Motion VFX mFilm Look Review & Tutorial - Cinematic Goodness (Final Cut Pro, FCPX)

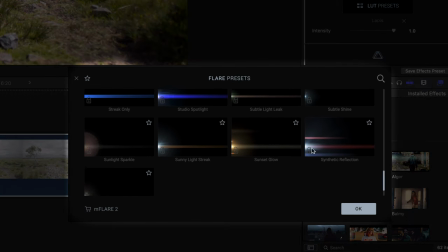There are lots of presets, so you can really pick the one that suits your footage the most.
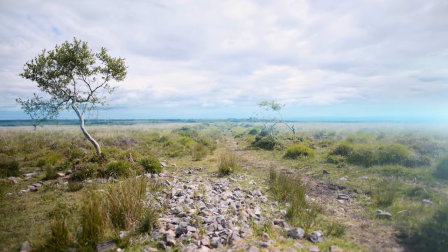They tend to be mostly in the vein of the anamorphic style flares, with that signature streak across the screen.
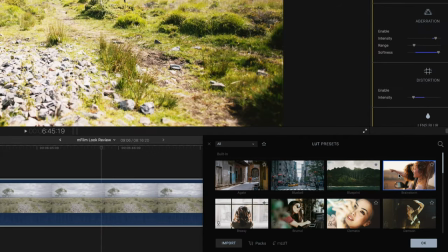Next we have the built-in lookup tables, and of course they come in lots of different flavors. You could, if you wanted to, just use this plugin for the lookup tables.
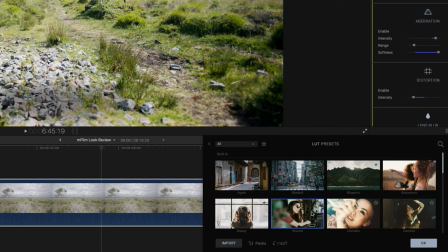The one thing to bear in mind is these lookup tables are designed for Rec 709 footage, not for log. And of course you can import your own lookup tables. I will go into these in a bit more detail when we do a grading example.
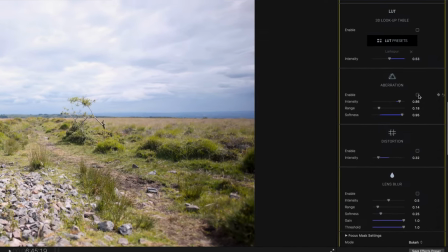Next we have aberration, which can add very extreme examples of lens aberrations,
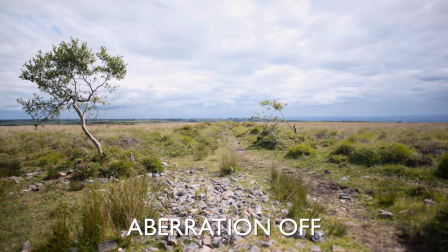such as a vignette-style lens blur, and even a prism-style splitting of the colours.
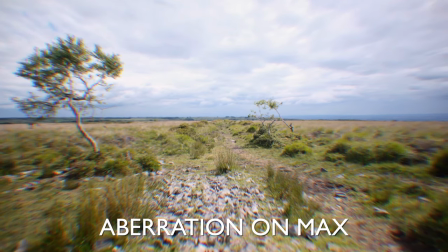To me, this really draws my eye into the centre of the frame and really gives it a kind of telescopic look.
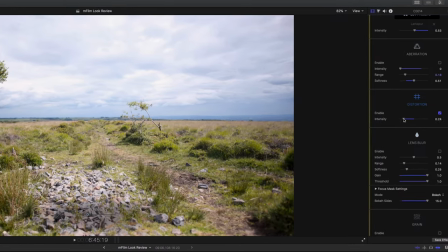Next we have the distortion tool, which essentially gives your footage pincushion distortion.
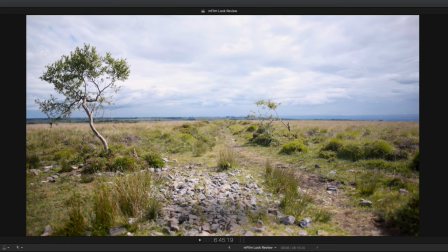Why would you want that? Well, it just simulates a very different style of lens than the one you were using, and also perhaps hints to a more vintage style.
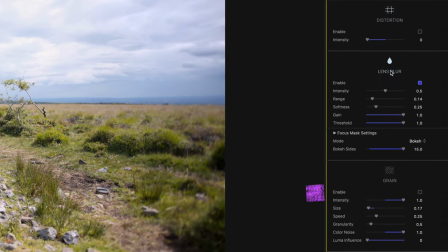Next we have lens blur, which does exactly what you expect. It gives your footage a vignette style blur around the outside of the frame. I guess this is useful for stylistic decisions and drawing your eye to the center of the frame.
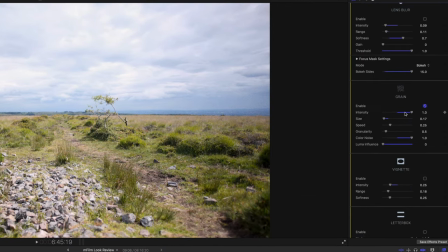Next we have grain, and I have to say, this, in my opinion, is one of the strongest effects built into this plugin. It's actually very tweakable, very subtle, and most of all, very believable. The real highlight of this effect is the Luma influence,
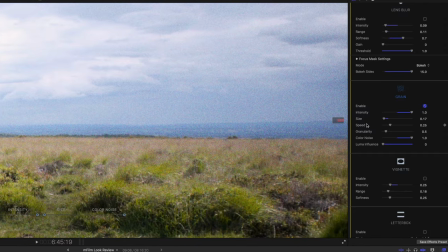which lets you tell the plugin how much noise you'd like according to how bright the footage is, which is one of the things that makes it so believable.
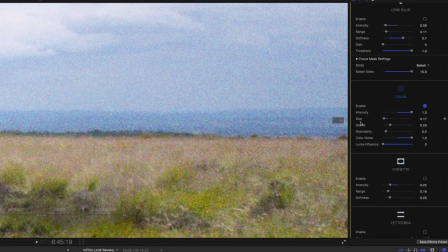You can push the noise into the shadows as much as you like, leave the bright areas looking really clean.
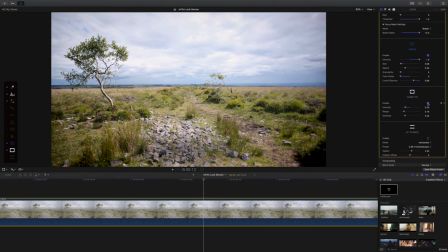And then we have vignette, which I know is very standard, but it does exactly what it should do.
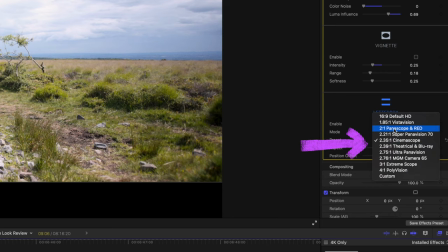And finally, we have letterbox, which gives you, to be fair, about as many options as I've ever seen in a letterbox style plugin. So now you're familiar with the interface, let me show you a few grading examples. I'm going to start by grading this clip, which was shot in Sony S-Log 2.
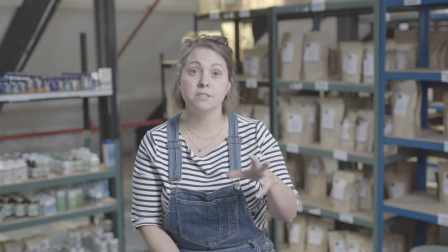I'm going to do just a basic grade, and I'll show you how I went from this to this.
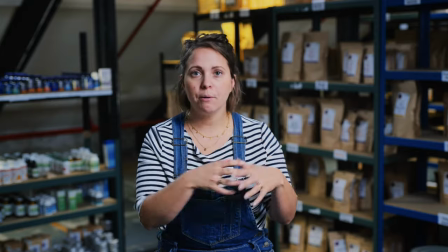No flares, no distortion, no bells and whistles, just a basic grade.
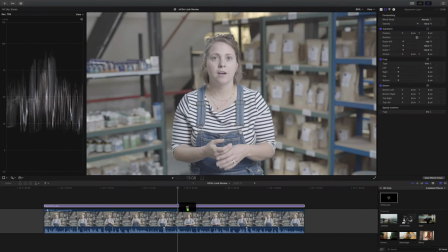Into Final Cut now, and I'm going to drop an instance of mFilm look onto an adjustment layer. First things first, I'm actually going to disable the on-screen control because I want to see the whole image, and I'm just going to use the controls on the right-hand side in our inspector.
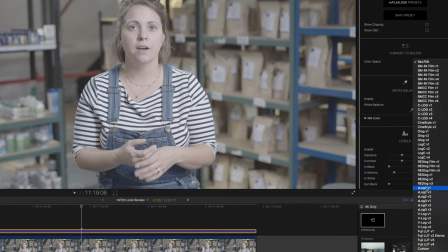So let's add our conversion LUT, and you remember I said that the version 1 and 2 did strange things to my footage?
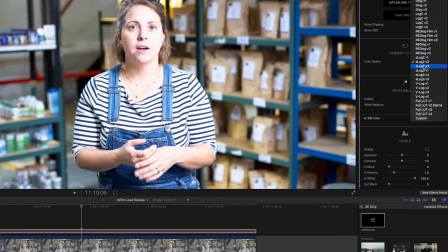Well, see for yourself. Of course I'm going to use the version 3 for this grade.
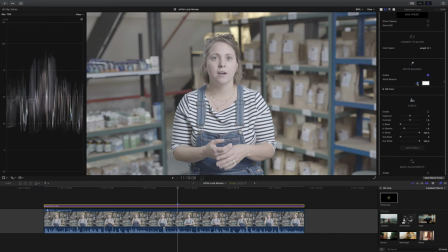Even though the white balance in our footage does look pretty good already, I'm going to make a small adjustment with the white balance tool.
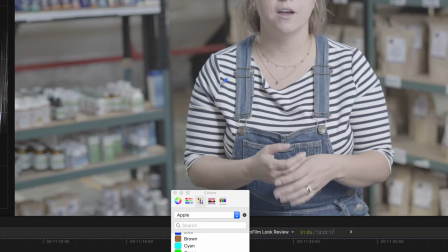With the dropper tool, I'm going to select an area on her shirt, and here's the before and the after,
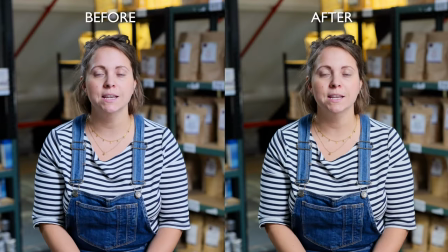and seeing them side by side, you can see how much more blue the first example was and how much this actually needed doing.
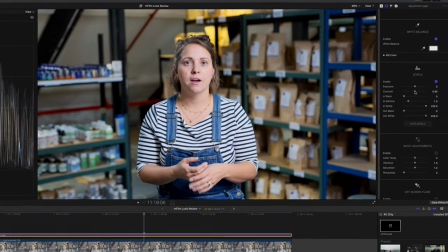Moving on, and next we have levels, and the first thing I'm going to do is bring down the contrast just a little bit,
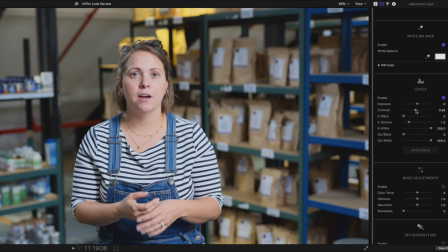just because it seems like there's a little too much and I want to preserve highlight and shadow detail.
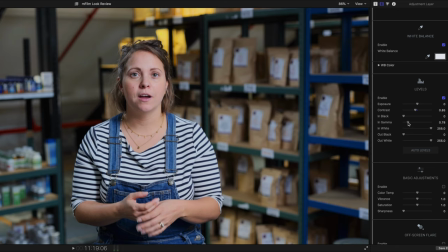Next, I'm going to adjust the in gamma, and if you need to make exposure adjustments, my advice is don't use the exposure slider, use the in gamma slider.
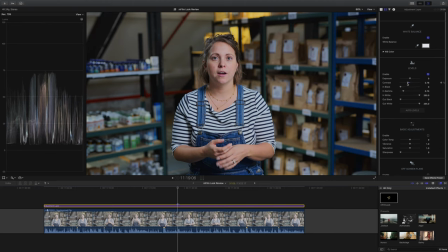It just does it in a more pleasing way. I just made a few more tweaks to get things right, and there's no formula here, it's really just a feel thing.
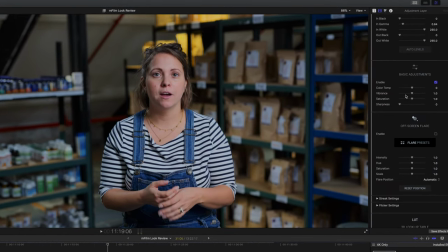Next we have the basic adjustments, and the only things I'm going to do here is just dip the vibrance and saturation down by just a hair. And the reason I'm doing that is because it already looks fairly saturated, and I know that I'm probably going to add a lookup table, which will only add more.
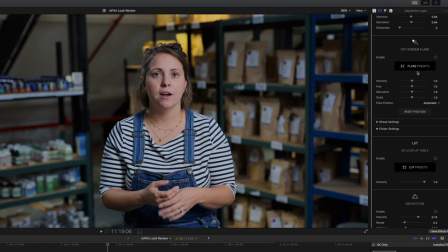Next we have on-screen flare, and I'm going to ignore it because this is not a cinematic style grade.
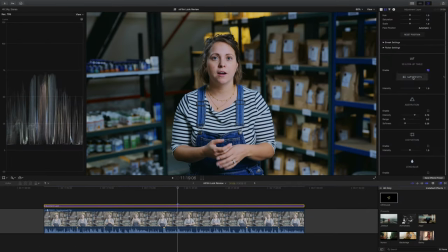And then of course we have lookup tables. There are some absolutely lovely built-in LUTs in this plugin.
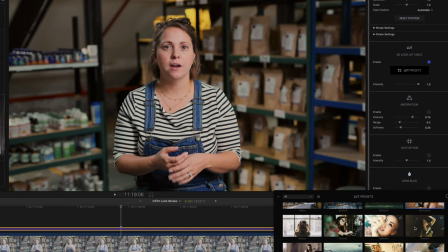Obviously I can't show you all of them right now, but the one that really caught my eye for this grade was the brassy lookup table.
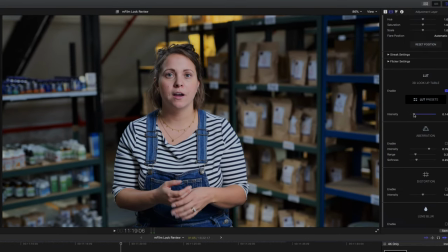I really like the way the skin tones look, I like the blues really pop, and it's just a really clean looking lookup table. And what I like to do is start from 0% and just fade it in until it looks right.
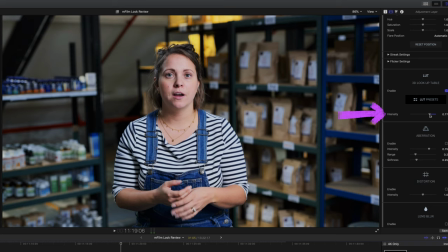Again, it's a feel thing.
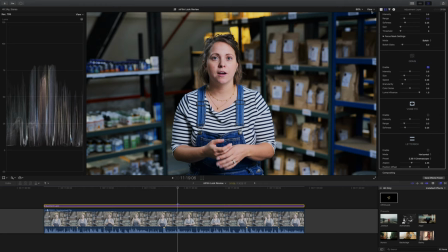Next, I'm going to show you the grain effect. I know it's strictly not necessary for a shot like this, but I couldn't resist, it's so good.
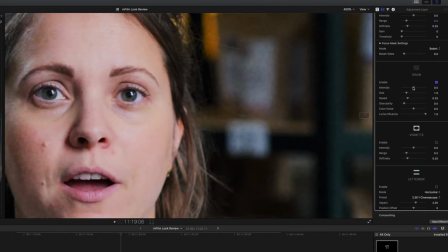So zooming into 400% so we can see a little bit more of what's going on. Straight away I'm going to dial the intensity all the way up so we can just see what's happening with the grain. And my first tip straight off the bat is to dial the granularity all the way down, because it has such a strange effect in your video, and I can't imagine this being desirable in any way.
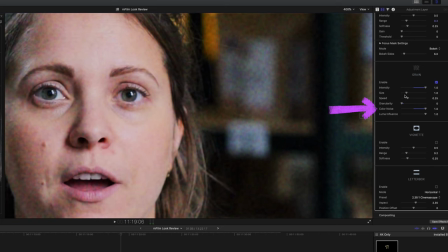When we add more color noise, you can see it's very believable. Personally, I like a little less color noise. Next, we see how amazing the Luma influence slider is. First, I'm just going to reduce the size of the grain because I had it quite large to show you what's going on.
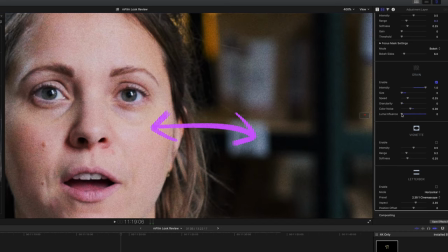Hopefully you can still see the effect of the Luma influence slider. Dialed all the way back, it's not fussy about where the grain goes, it just goes across the whole frame. But as we dial it in, you'll notice there's more grain in the shadows and less in the highlight and brighter areas.
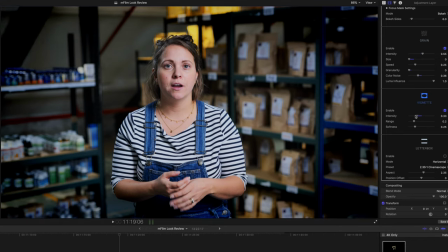Lastly, I'm just going to add a touch of vignette, and the default settings are quite extreme, so you might want to dial them back a little bit more.
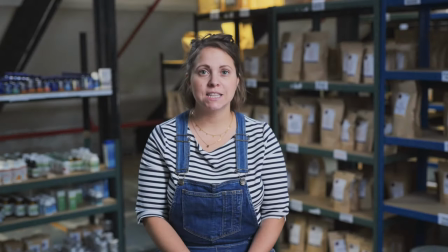So there's our basic grade. We started with this, and of course we ended up with this. So next, let's do something a little bit more cinematic.
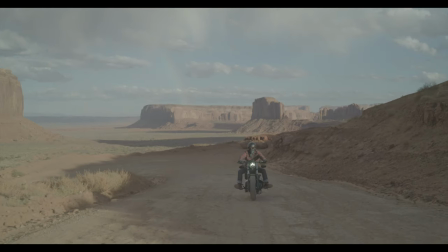Next, I'm going to try grading this red 8K RAW footage and show you how I went from this to this.
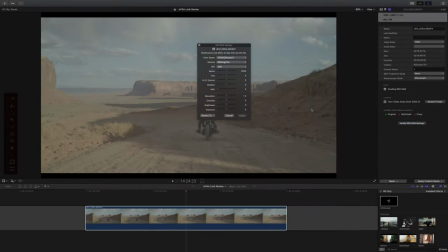Let's do it. Just so you know, I'm grading this red raw footage in Dragon Color 2 and Redlog Film.
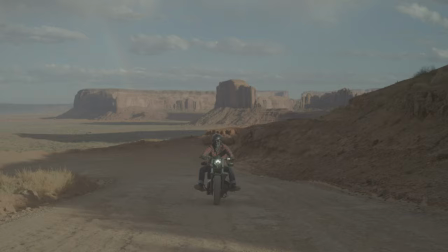That's my favorite color space and gamma combo for red footage. So as before, I'm going to use the Rec 79 conversion.
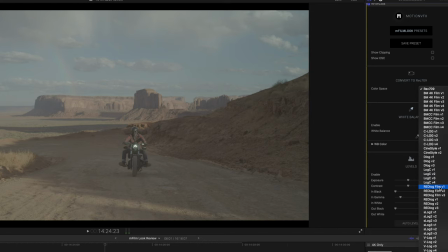And of course, there are a few versions for Redlog. I actually liked version 1 the most, but it's a preference.
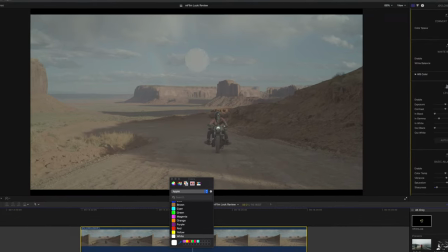Next, I did my white balance correction, and I found this actually had a really nice effect.
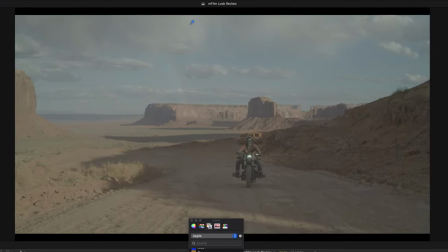Before, I found it had a slightly greeny tint to the shadows, and this kind of corrected it.
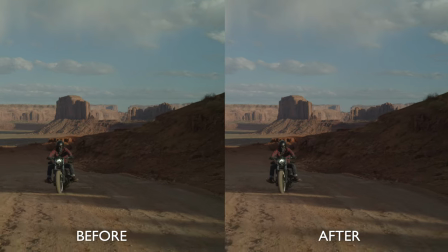It added that touch of magenta and just felt way more balanced afterwards. Next, I played with the levels, and as before, it's a feel thing.
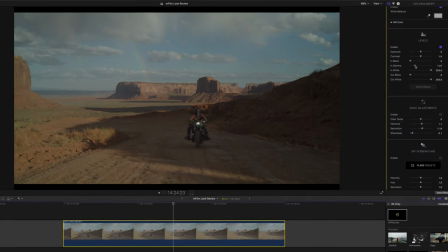This immediately looked not bright enough to me, so I reached for the in gamma slider and then realized it's raw.
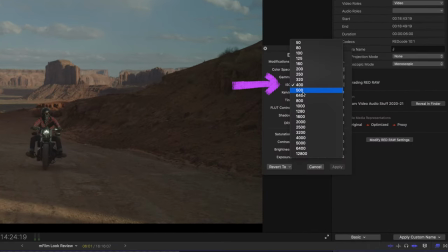Why am I doing this? I can just adjust the ISO, which to me is always preferable. Next, I wanted to apply a really nice lookup table.
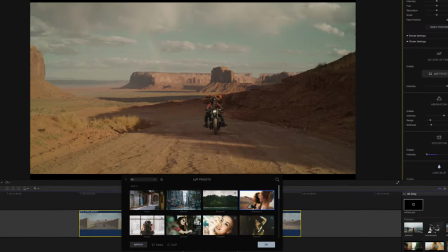So I scrolled through the whole list looking for the right one, and bear in mind, I'm working with raw 8K footage,
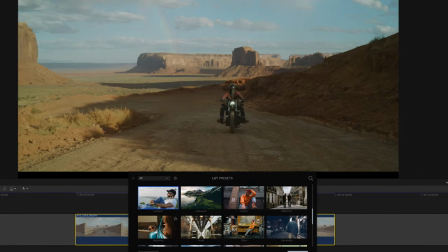so this was quite a long process, hence why I sped up the footage.
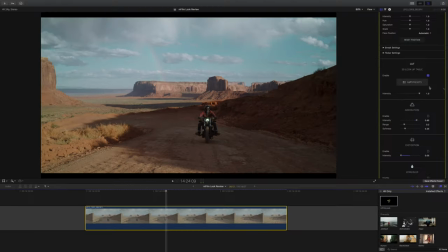In the end, I really like the lookup table that's called Sprightly, and I want a more dramatic look, so I've left it at 100%.
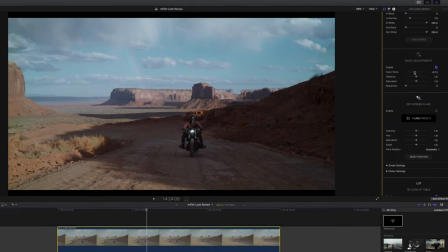Next, with the basic adjustments, and the only thing I felt I needed to do was just warm it up slightly.
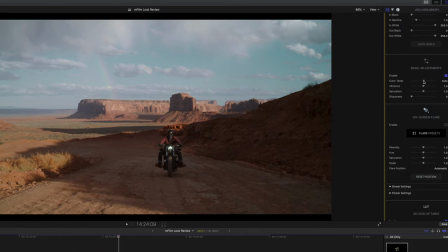This looks like a really acrid place on a really hot day. I felt like it needed more warmth.
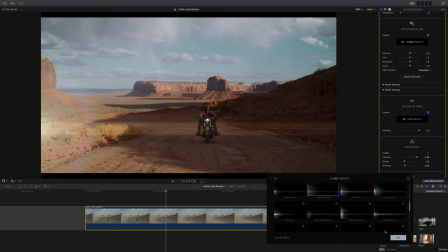Next, I added a flare, and I know this is not strictly necessary, but I figured we got the sun shining from camera right, and I wondered how real I could make this flare look,
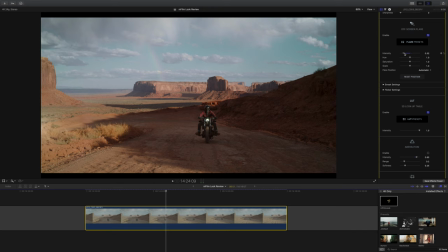given that the camera might be going in and out of shadows.
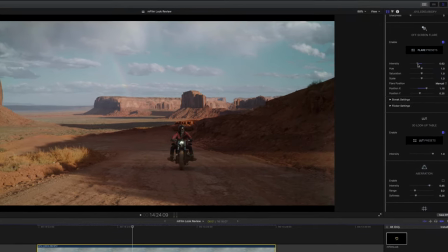So I dialed back the intensity, I changed its position, changed the hue slightly, and dialed up the flicker settings.
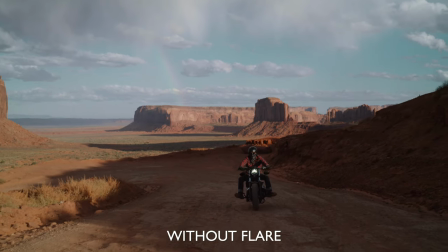And I'm not usually a big flare fan, to be honest, but I really like this.
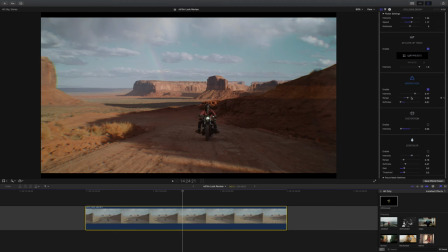Next, I added just a touch of aberration in the hope that this would actually accentuate the movement in this shot.
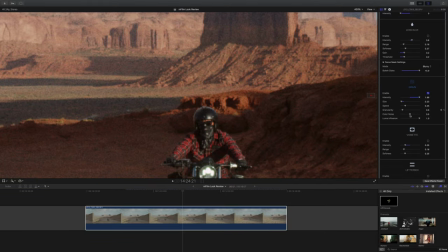Next, I added grain, and very much like I did in the last example, I like subtle grain, not too much color noise, and I definitely want to use all of that Luma influence slider.
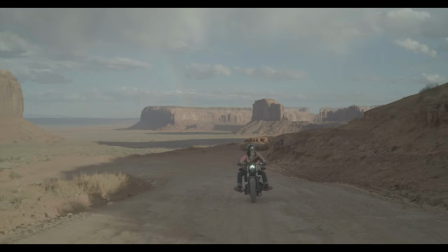Looks beautiful. So there we go, that's how we went from this raw footage to this nicely graded footage. So I always like to be objective and give you both sides of the coin with these reviews. So now let's go through the pros and cons, and we'll start with the cons. I couldn't help noticing that this plugin doesn't have curves, and I like to use curves on almost every single grade I do.
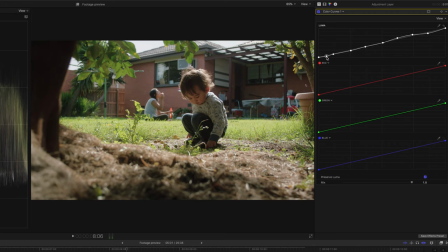I like to sculpt my contrast curve rather than just accepting whatever contrast curve I'm given by the lookup table I'm using. Like this shot, for example, if I turn the curves off now, you can see the difference, and then let's turn them back on. I know this is just a personal preference thing, but I suppose you could just use the curves that are built into your editor.
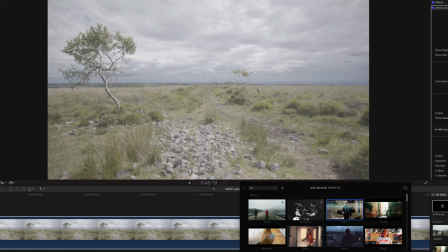Something else I noticed is that the preset thumbnail images don't necessarily reflect the style of that preset as well as they could. I know this is really nitpicky, I know, but for me, I like a really fast workflow, and that's the only reason I bring this up.